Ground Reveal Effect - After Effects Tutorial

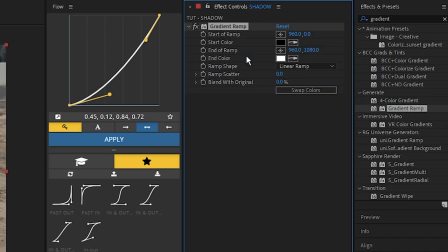8:21 And we're going to bring on this gradient ramp onto that solid layer.
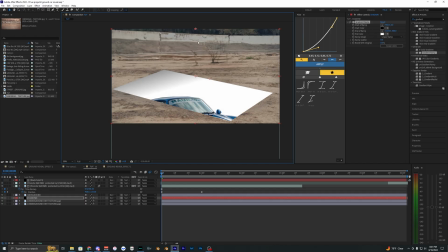8:24 Now by selecting that gradient ramp, you want to make sure that the white area is on top and then the black is on the bottom. So when you select these points, you can kind of move them around to create that effect. Something like this looks pretty good.
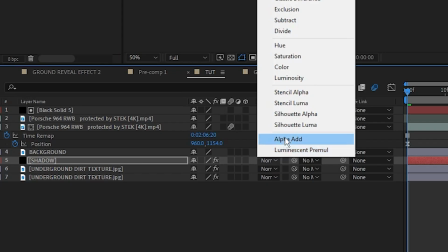8:38 Now let's go into our mode for that solid layer and we're going to select stencil luma.
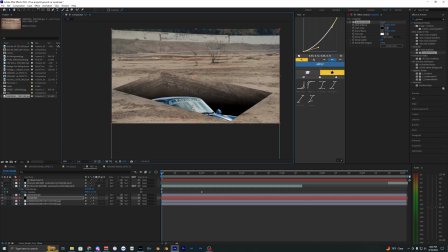8:43 And as you can see, You create that effect where it looks like it's getting darker as it goes further down. And you can always just go ahead and play with the gradient ramp here to fine tune that effect. And that looks pretty good to me. Now from here, what we need to do is bring back our video.
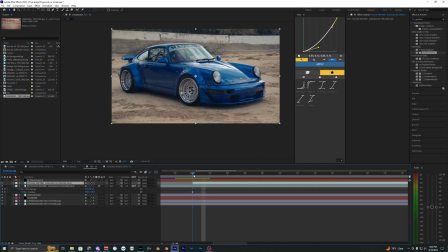8:56 So aligning our end video frame with those key frames where the animation reveals the car fully and you can kind of see everything come back together.
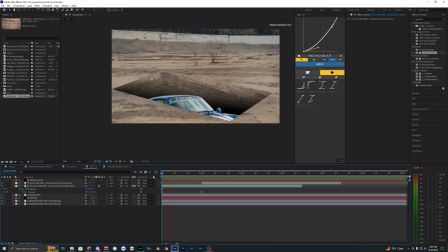9:03 You just want to align that with our last position value. And as you can see, when you play that back, you now get that ground reveal effect.
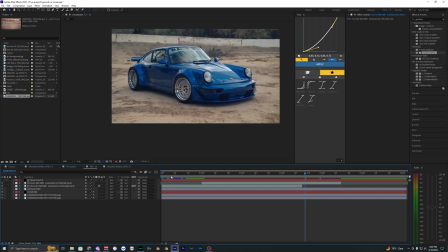9:09 But I'm going to go ahead and apply just a few more effects to help make everything come together.
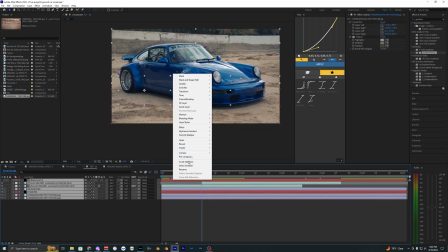9:13 go ahead and select all those layers and hit pre-compose and then you just want to make sure that these are selected here.
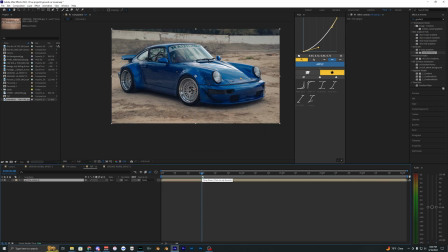9:19 So now all those effects that we just created are in one layer. Let's go up to the layer new and create a new adjustment layer. I want to move this adjustment layer so it starts right where we see that car fully revealed. Now we can go ahead and apply shake and like I say in all my other videos you can go ahead and use whatever shake you want to use but
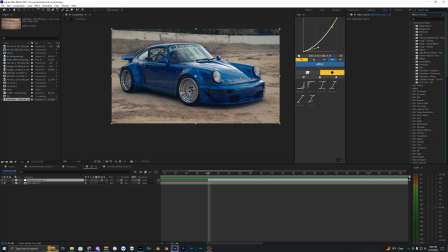9:35 obviously I'm going to be using my shake presets just because I mean I might be a little biased here but I think they're just
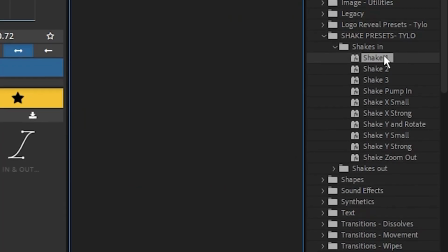9:40 the best and easiest ones to use. So if you want to go ahead and use them. They'll be linked down in the description below and you get all these different presets here and you use them.
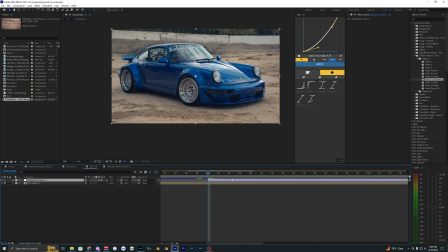9:47 It's pretty simple. You just create an adjustment layer, enable motion blur and drag on any shake you want to use.
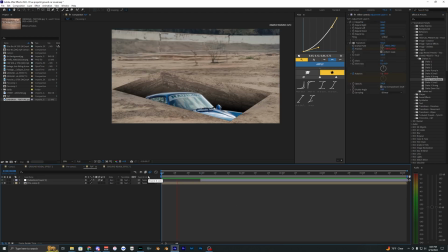9:53 Let's go ahead and apply the shake Y and rotate. And now let's play that back with the shake applied. And as you can see, that literally makes the effect look a hundred times better.
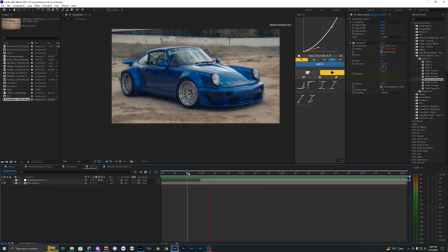10:01 It just helps add impact and helps sell that effect even more.
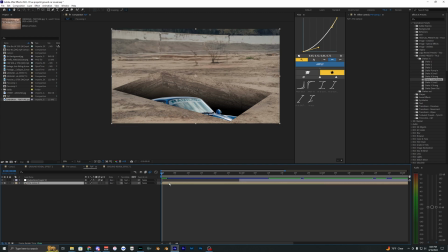10:05 Now, a few more effects you can do to help sell this effect even more is adding a bit a zoom and a handheld shake to this. So hitting control Y is a shortcut to create that adjustment layer. And I'm going to trim this down to the start of that shake by hitting control X. Now in our effects and presets,
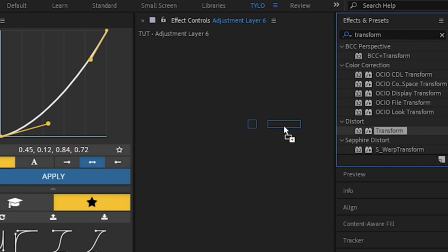10:20 let's search up transform and bring on transform onto that adjustment layer.
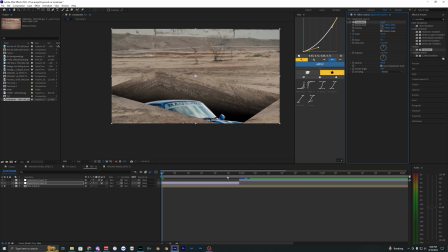10:23 I'm going to set the scale to 115, set a keyframe on that, then go to the very end and bring this back up to 100. So you get a subtle scale out effect, which kind of helps it look like it's less of a still image.
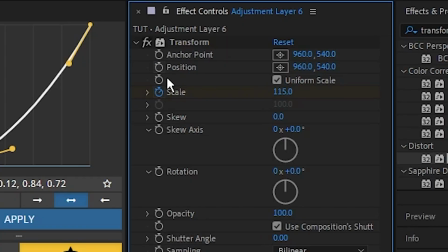10:36 We're also going to go ahead and hold down alt on our keyboard while selecting this position keyframe and it should open up the expression values here.
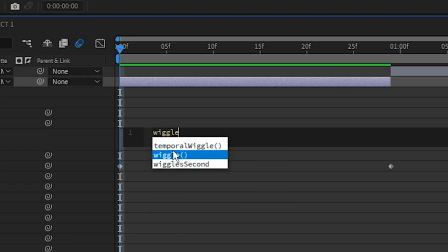10:43 We're going to delete that expression and search up wiggle and by typing in wiggle it will just bring up this and you just want to hit enter.
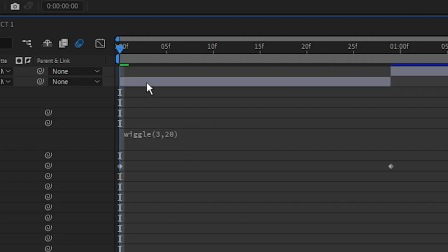10:49 Inside of these parentheses here I'm going to do 3 comma 20. Now when you play that back you can see it adds a bit of a handheld shake to your video.
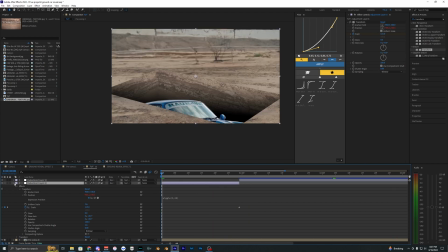10:56 You can also go ahead and enable motion blur for that layer as well. These don't have to be exactly what I'm using.
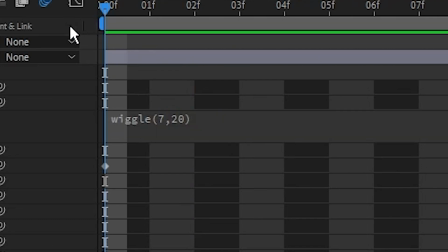11:01 Like when I change the value from three to seven, you can see when I play this back is a lot more intense.
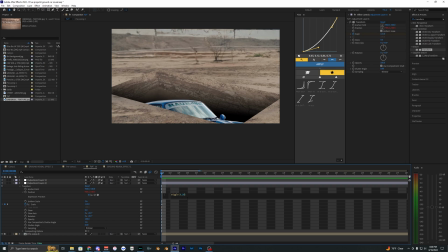11:05 Just by adjusting those different values, you can get a pretty crazy result as well as changing that 20 to 50.
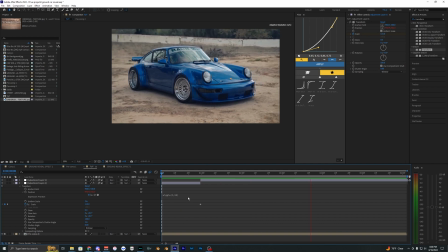11:10 It just makes the handle effect look even more shaky. So yeah, go ahead and play around with that and just go ahead and create an effect that looks pretty good for your footage.
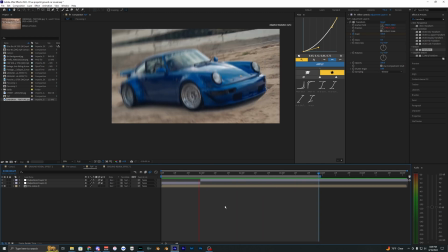11:17 And yeah, there we go. That is how you create this underground reveal effect inside of After Effects. Hopefully you guys were able to follow along with this video. I was trying to explain it as best as possible, but it was a pretty complicated effect.
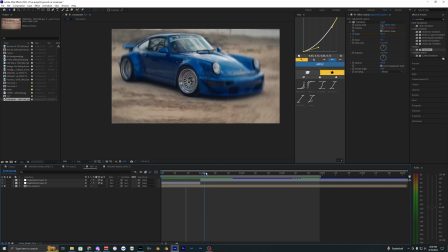11:27 If you guys did enjoy this video then make sure to drop a comment down below and if you want to see more videos like this in the future then make sure to drop a like and subscribe to my channel and I'll see you guys on the next one.
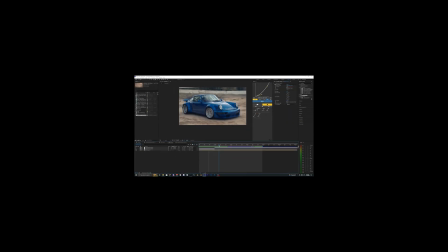11:36 Peace out.